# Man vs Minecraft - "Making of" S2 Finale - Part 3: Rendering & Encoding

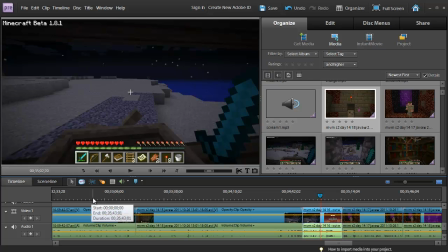I'm going to show you. Now, keep in mind that as I'm running around here, I'm trying to pretend that my camera memory card is full. Because I just want to cut. I just want to cut out and I'm done. And you have to, and then you kind of wonder what happened to him.
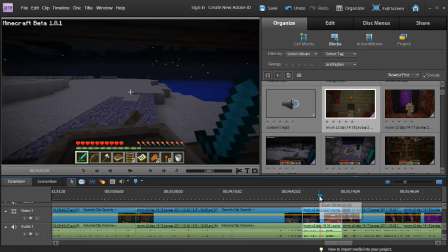Did he make it? Did he get out alive? Well, obviously I got out alive because I went on to produce the season 2 show. But so I don't have to actually show me landing in civilization. So I thought a neat way to end it would just be memory card runs out and it just goes blank.
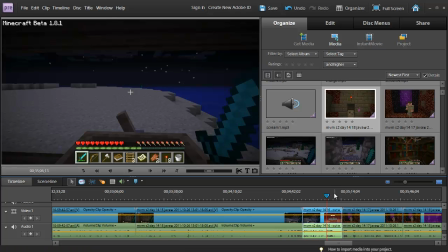And I'm going to have like a kind of thing where just I have to find an effect for that. I don't know if I have one. You know how a TV sometimes just goes off and you just get fuzz. But let me just let you in on a little secret exactly what happened here.
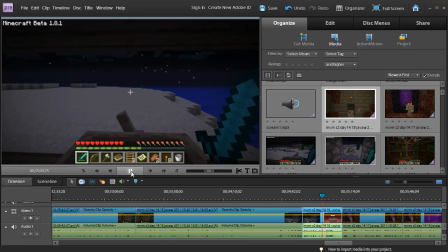Zombie. Well, that's it. Memory card just about up. Go up, up, up, up.
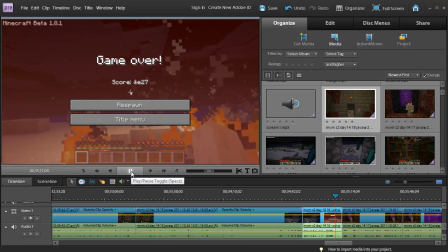Oops. I hit the zombie. Now, so I can't get that on film because I am dead at that point.
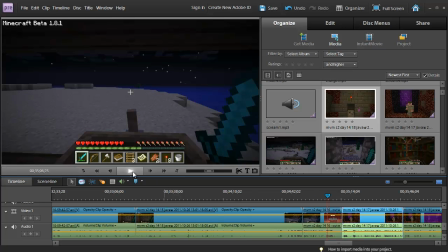So I have to cut that out. So just before I crash into the dead man on the runway.
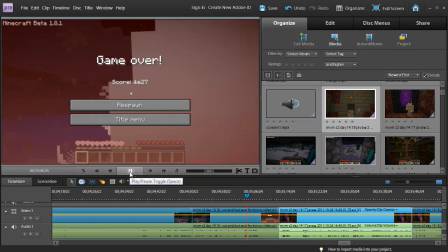Let's see.
Memory card just about up. Go up, up, up, up. Boom.
All right, so I'm going to get just before the boom.
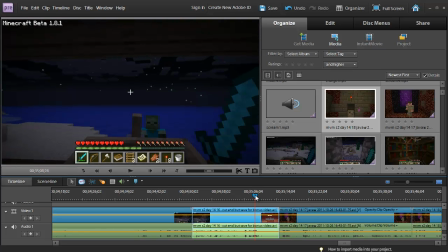Memory card's just about full. Up, up, up, up, up, up, up, up, up. Boom.
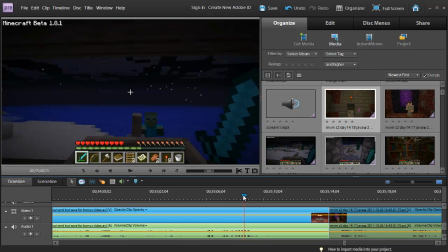So I can zoom in here a little bit and get right before the explosion. Right about there. Make sure this clip is chosen and cut that part out.
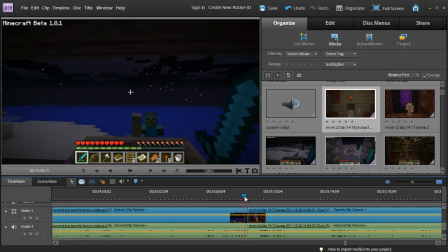I will save that for a bloopers or a montage or something eventually. So now let's try it. And of course, it's going to transition right there.
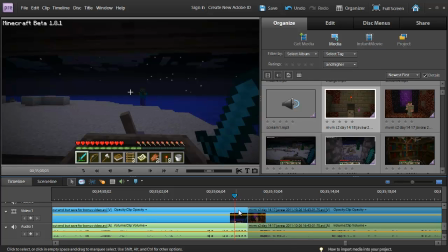But I'm going to have, again, I'm going to have like a, you know, the fuzzy screen effect.
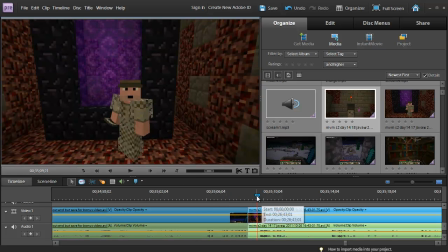Go up, up, up, up.
If it even exists. So that's perfect. It just ends just like that.
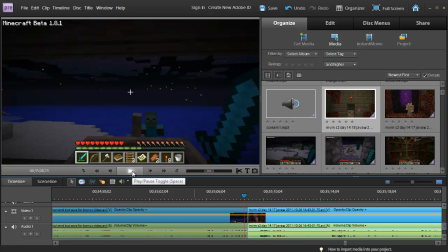The camera memory card is full and my camera stops recording. Boom. So I am going to have something here. Let's see if there is something for that.
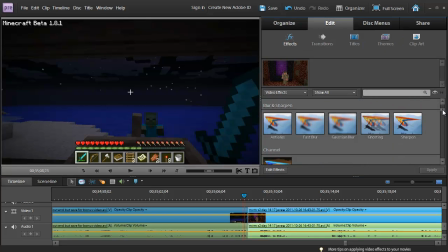Let's see if there's a TV effect. So to put effects in, you just go to effects. There's transitions. And those transitions are between clips. So I'm looking for blue screen, green screen. Let me see if I can find something, and I'll be right back.
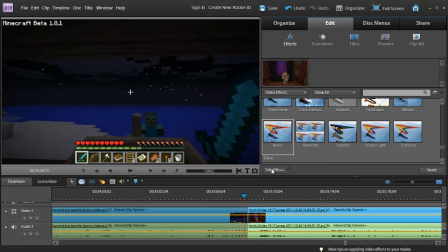Okay, I found noise. The problem with noise is it's going to play over the video clip.
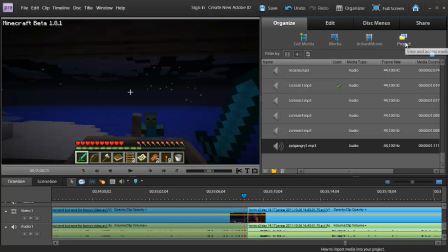So what I have to do here is go to Organize, go to Project, and right here I can add a black video.
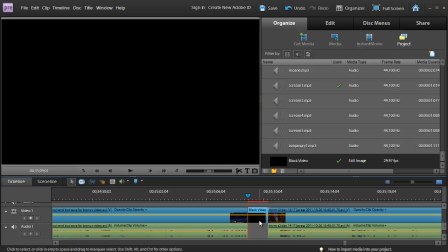Squeeze it down a little bit. I only want it to be a few seconds. Let's see. That's 2 seconds. May not be quite enough. 2 seconds. All right, that's about 2. And now I want to put the effect over that black video.
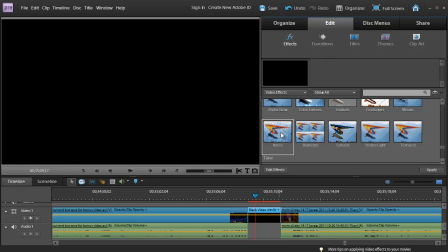So it's going to fade to black. And now I want to apply, and I've never done this before, so I'm not sure what's going to happen. But so you click on the effect here, and you click on Apply.
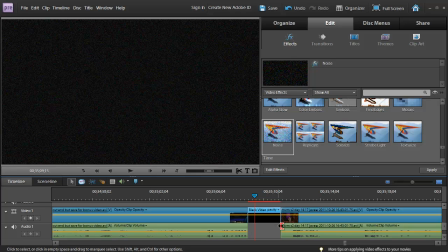And I'm going to have to find a sound effect that sounds like
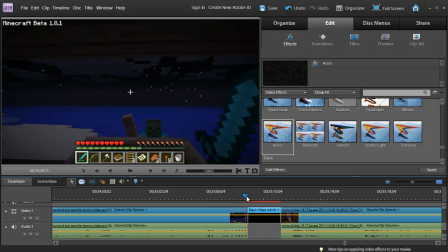screen noise. So it's not going to have the full effect here right now, but I'm going to go find that. I have a website that has a bunch of effects, sound effects like that, and I'll see if they have it. Hang on. Let's try this. Whoops. Better save because things always go bad here. Come on.
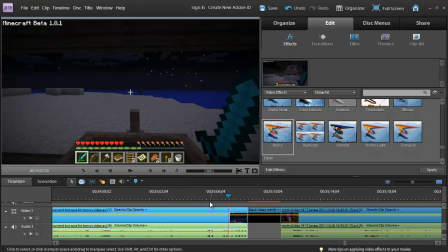This is the stuff I have to deal with. It's not playing. This is an indication that Adobe has crashed or is doing something stupid, and it does that often.
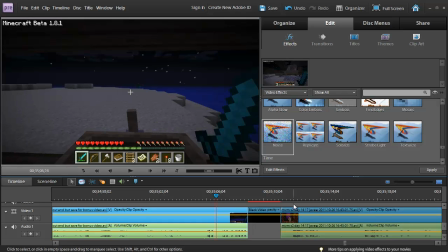All right, let me restart Adobe. I'll have to resize it for the recording window, and I will be right back. Stay tuned.